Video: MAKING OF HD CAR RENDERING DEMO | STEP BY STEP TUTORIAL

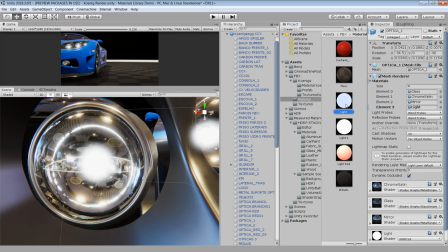And for the light bulb, I have used a standard lit material with white color in both base and in the emission map.
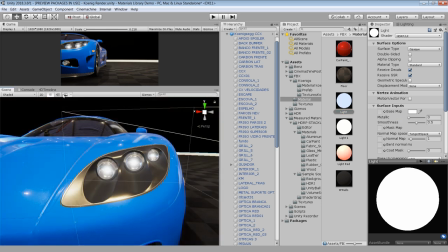And finally I use bloom in the post processing to make the lights glow. Let's take a look at this grill material.
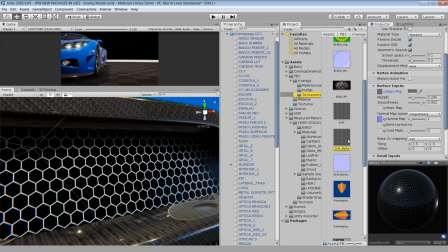It's a standard lit material. In this base map I have used a grill texture with alpha which you can see here.
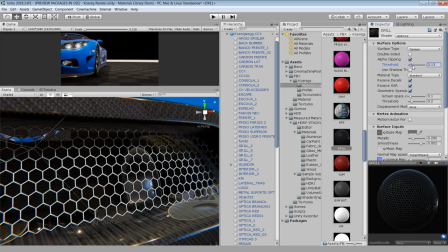And in this material you can turn on alpha clipping and increase this threshold to cut off the transparent part of the texture. But I didn't use it because there is nothing behind the grills and it was looking quite hollow.
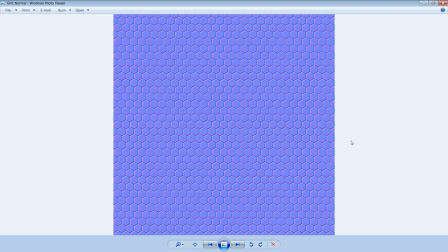I have also made this norm map in the Metalize software. If you don't know about it, I have made a separate video on it.
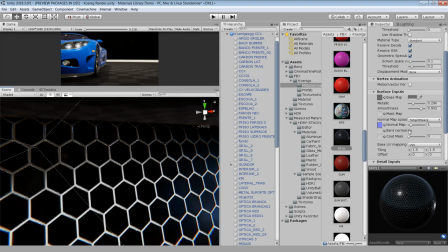I will add a link in the description for this video. This norm map is very simple but adds a nice depth in your material. I have also increased the metallic and smoothness to get a specularity on the grills. For the windshield and side mirror, you can find glass and mirror material in the library.
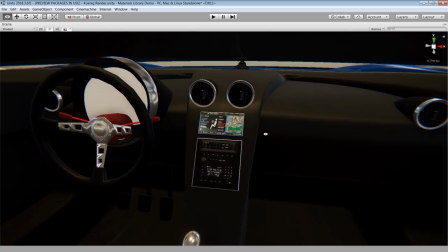Let's quickly have a look at the interior part of the car. I didn't finish the material setup for this interior because I was not happy with the modeling.
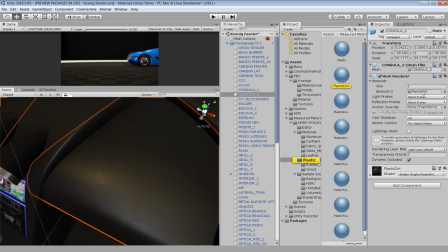However, you can see the leather material applied on the seat and this plastic material on the dashboard which is again looking very realistic.
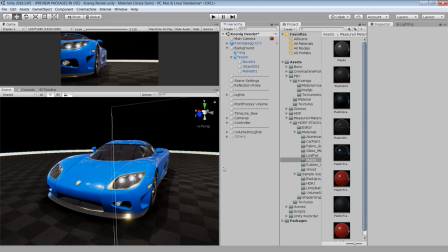Ok so that's it for the material setup. Let's have a quick look at the lighting setup of this scene. For this demo I have used a very simple setup with few spotlights. But first let me show you how the scene looks like without lighting.
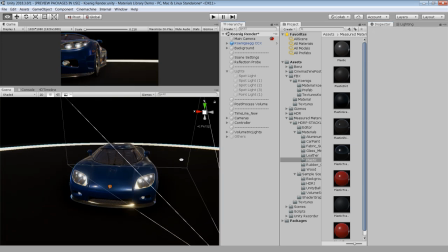Now the car is looking very dull even if it's not very bad because we still have our reflections turned on.
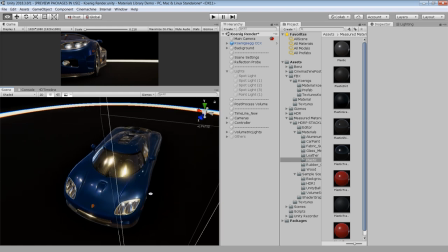So let's also disable all the reflections.
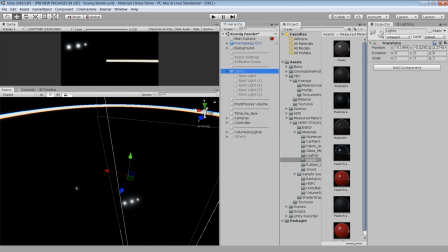And now our car scene is completely black except for the headlights and this ring because these have self illuminated material on it.
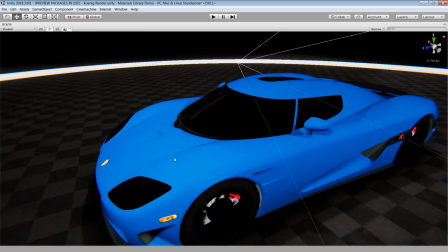If I turn on the lights, you can see that our car now has just a flat color, which is a mixture of this paint and this core tint color.
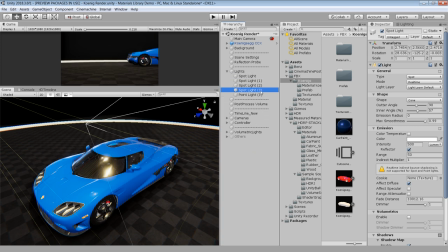Ok, let's bring back the reflections and look at the lights. So, there are 4 spotlights which I placed around the car to lit the complete car body.
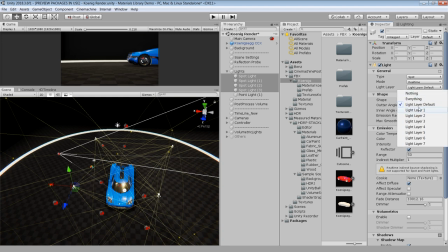All these lights are real time lights and using the default light layer. I will explain this light layer feature in a minute. The intensity for all the lights is set to 500 lumens and range is 50 units or 50 meters you can say.
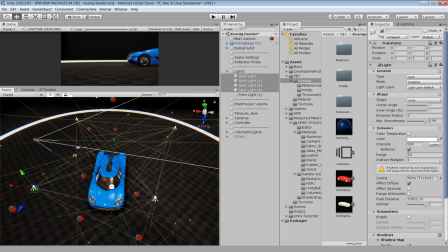Which is more than we need but let's keep it for now.
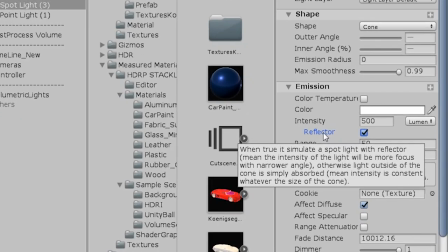I have also enabled this reflector option which basically keeps the light intensity constant inside this cone shape.
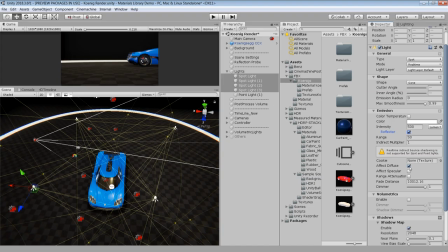Also, notice that all the lights are diffuse only lights because I have disabled the effect specular option for all the lights.
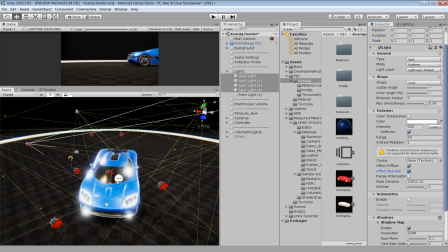If I turn on specular, you can see the car is completely blown up.
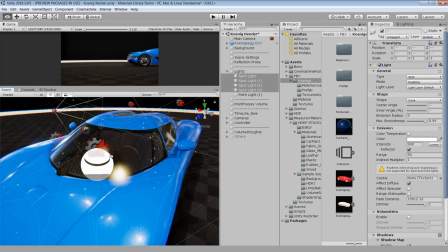So I keep them off because we are getting specular highlights from the HDRI, which is in this case much better than specular highlights.
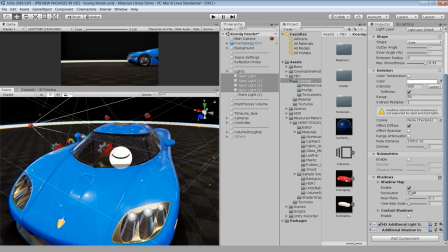All the lights are casting shadows and I set the resolution to 2048 to get better quality shadows. You can increase if you want more sharp shadows but keep in mind that these shadow maps are stored in memory. So the higher the shadow map, the more space in memory it will occupy.
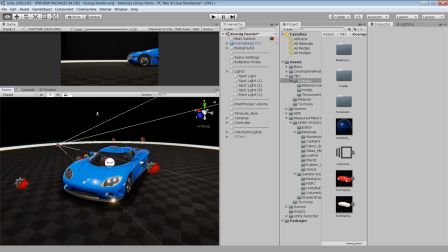I don't know if you have noticed yet that even though we have 4 spotlights in our scene, but on this floor plane we can see only single shadows.
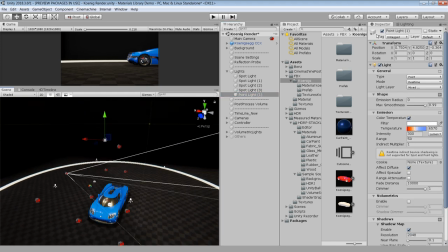Which is again not from this spotlight, but from this extra point light. So what's the magic behind it? First, let's have a look at this point light. This point light is also a real-time light with 300 lumens intensity and 50 meter radius and it's also casting shadows which you can see on this floor plane.
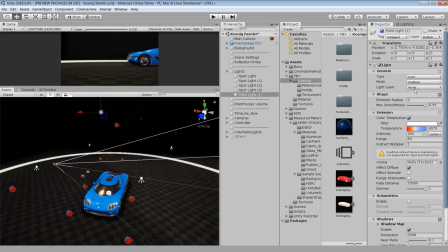So what I have done in this light that in the light layer I have also included this light layer 2 which simply means that this will affect all the objects assigned in both default light layer and light layer 2. You can include maximum 8 layers for a single light.
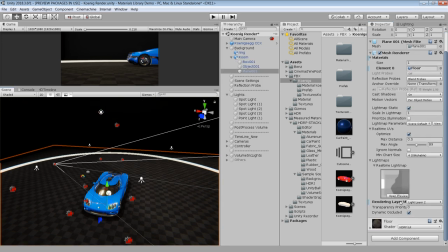Then for this floor object in the rendering layer mask I have switched the light layer from default to light layer 2.
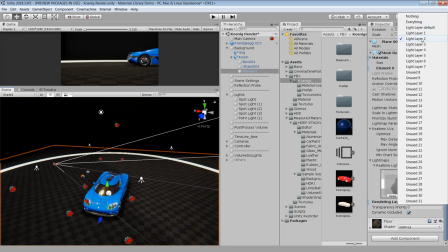That's why it's not receiving lights and shadows from the spotlights because they all are assigned in the default light layer. It's a very useful feature if you want to link a specific light to a specific object.
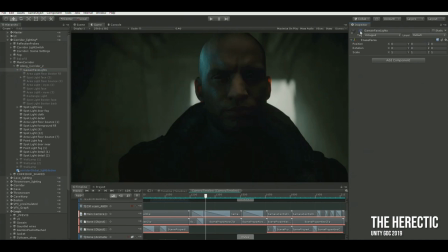For example, you can create nice rim light effect on your character without affecting the environment objects.
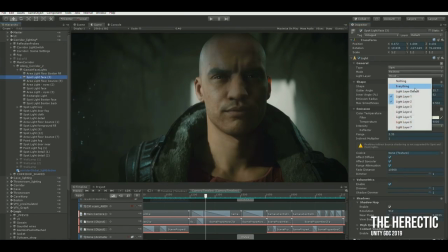You can also find this feature in most of the 3D modeling software.